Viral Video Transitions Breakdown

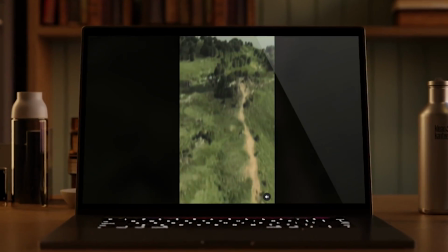0:00 Hey guys, how many of these transitions can you figure out before I do? Focus. Each transition is going to get increasingly more mind-blowing.
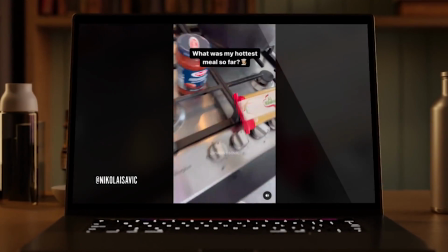0:08 This guy Nikolai is completely blowing my mind. No intro. Let's dive in.
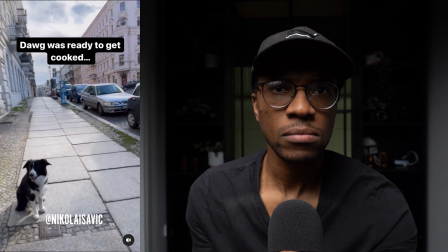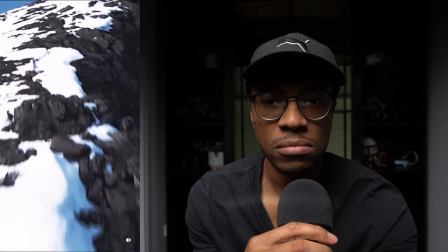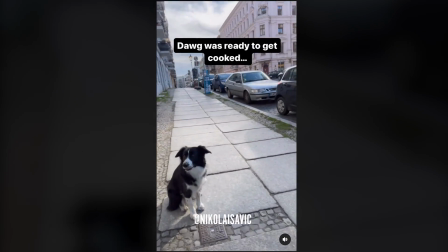0:24 Alright, so we're starting off with a scene featuring a dog, which is pretty cool. I can see what their creator did here.
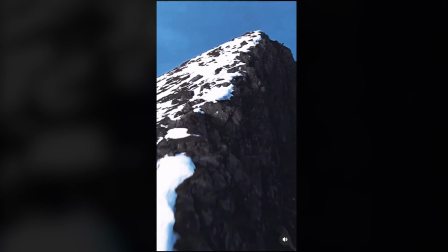0:30 For this transition, it looks like they used a perfectly timed crossfade, maybe with a bit of a keyframed radial blur to smooth it out.
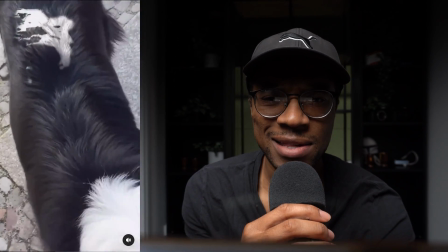0:37 The match coat was also key the I can see that the color and the texture of the dog's fur matched the look of
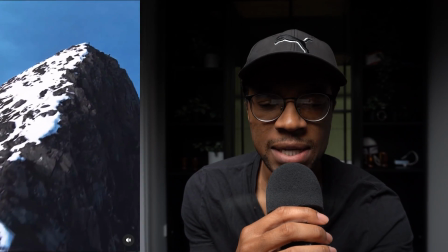0:42 the ice-covered mountain pretty well So the two shots actually blended pretty nicely and then the crossfade,
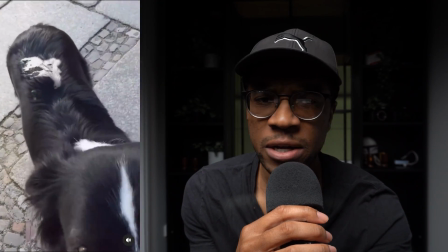0:48 I guess just enhanced that transition very very creative overall But not overly complex Great work This video would not have been possible without our video sponsor Envato Elements Guys,
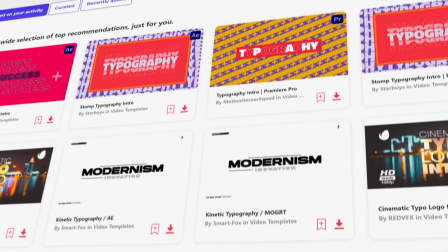0:59 I call Envato Elements the Netflix for video editors because what it is is a subscription service that gives you for one single fee every month, literally access to unlimited downloads of millions of incredible digital products, effects packs that are meant to save you time.
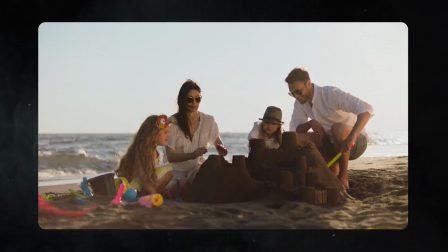1:15 So you can finally have time to get your edits down on time and spend more time with your family, chill with your friends, actually have a social life.
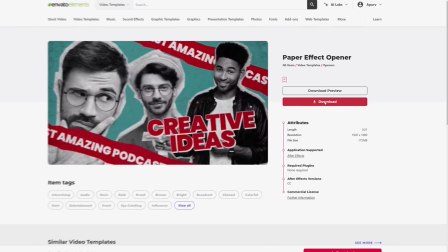1:21 I literally download things from Novato Elements every single day when I'm editing these tutorials.
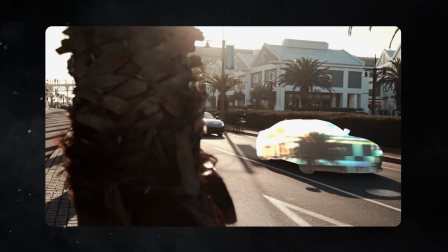1:26 Transition packs to title packs, to effects packs, to stock footage, to royalty-free music, to sound effects. There's literally everything. Every subscription helps the channel and through the channel you can get your first month for only nine dollars. It's amazing. Check it out. Let's get back to this tutorial.
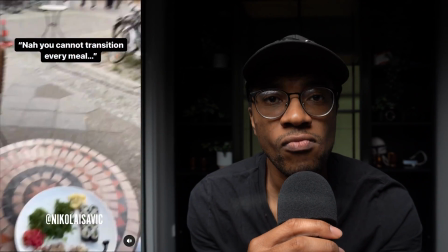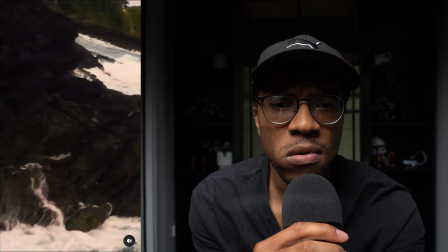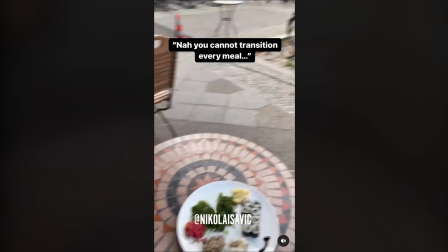1:53 This next video is done really well too. I can see that the transition starts with him and his food on a plate.
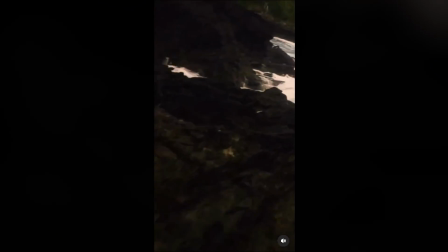1:59 I actually noticed that he deliberately but smartly separated his greens so that they matched with the next shot.
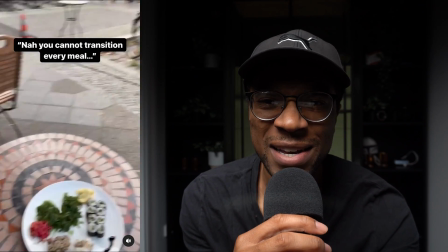2:05 This basically makes his greens transition smoothly to this clip face with water at the bottom.
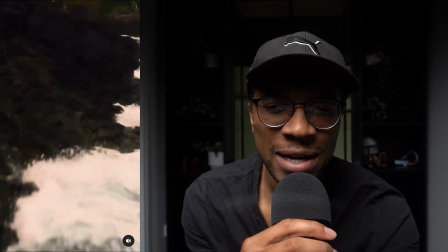2:11 I as the camera moves closer to the separated greens he likely tracked out a masked out image of the actual cliff face in the second shot
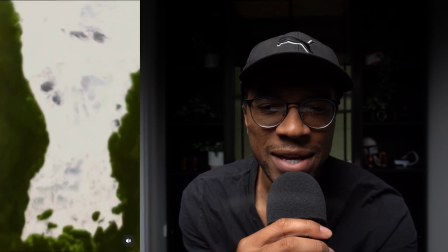2:18 onto the greens in the first shot and i think it slowly fades into place aligning with the greens and then a quick crossfade and some keyframed radial blur makes the transition look like incredibly smooth
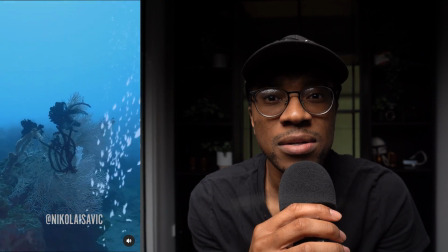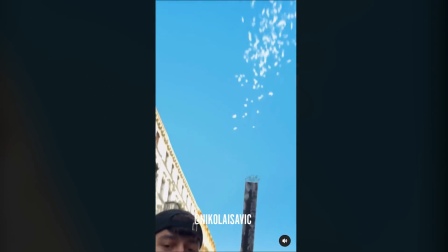2:38 okay this one's very interesting it starts off with a confetti cannon being
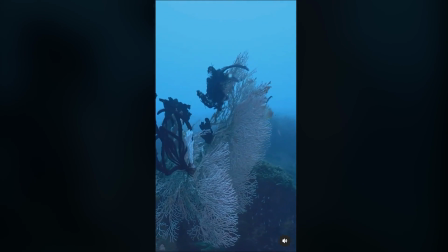2:43 popped off on the street and the white confetti transitions into a school of fish.
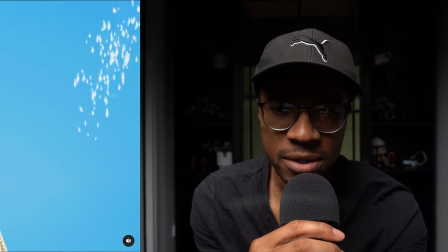2:48 This transition is kind of hard to figure out. It could be all animation with the fish being animated and composited into both scenes.
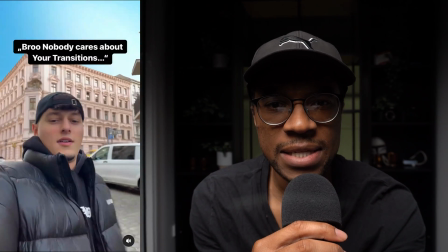2:54 However another possibility is that the second scene begins with the camera pointing
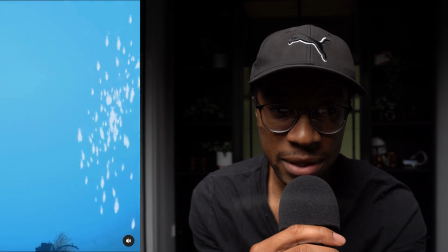2:59 like upward towards the water with just like a clean just plain background.
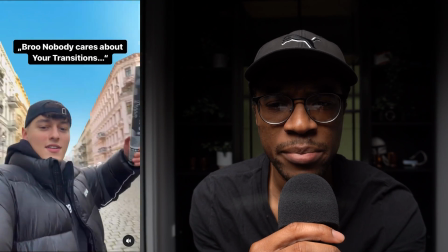3:04 I think this setup would make it easier to key out the fish and composite them over the first scene where the confetti is being shot.
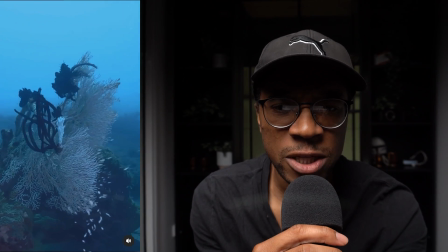3:11 And then as the fish move and spread apart in the second scene,
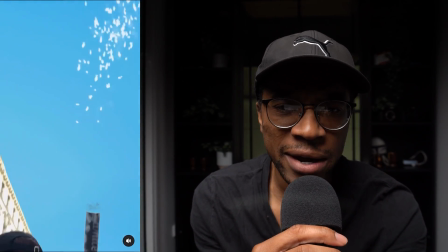3:14 they eventually transition to a complex coral background as the camera pans down, therefore completing the transition.
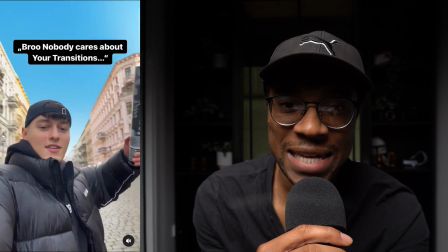3:21 The use of a convenient background at the start and the ability to key out the fish creates this really amazing and seamless transition. So if that's how they did it, that was truly incredible. Very impressive.
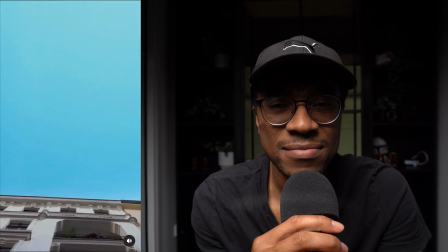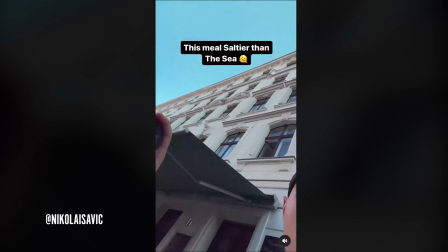3:41 This is crazy. Okay, this is another really cool one that actually involves a school of fish as well.
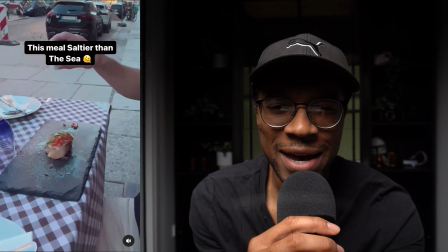3:47 It starts off with a scene outside where a guy is eating food.
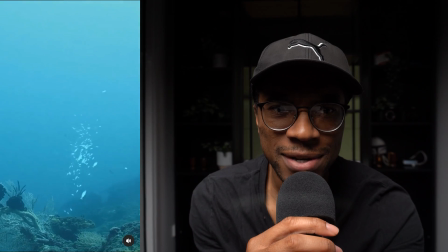3:51 The camera then transitions to the sky, which is super blue and makes for a convenient transition point to the blue water scene.
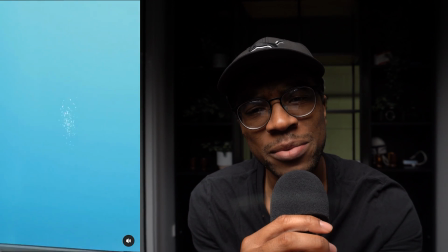3:58 Okay, the camera faces up against the school of fish with the blue water background transitioning perfectly with the blue sky.
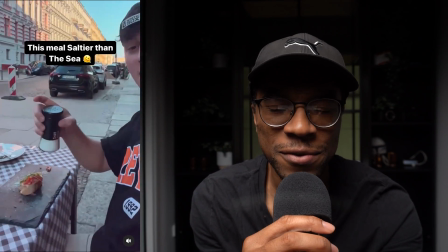4:05 I can tell though that the hand from the first scene is rotoscoped out.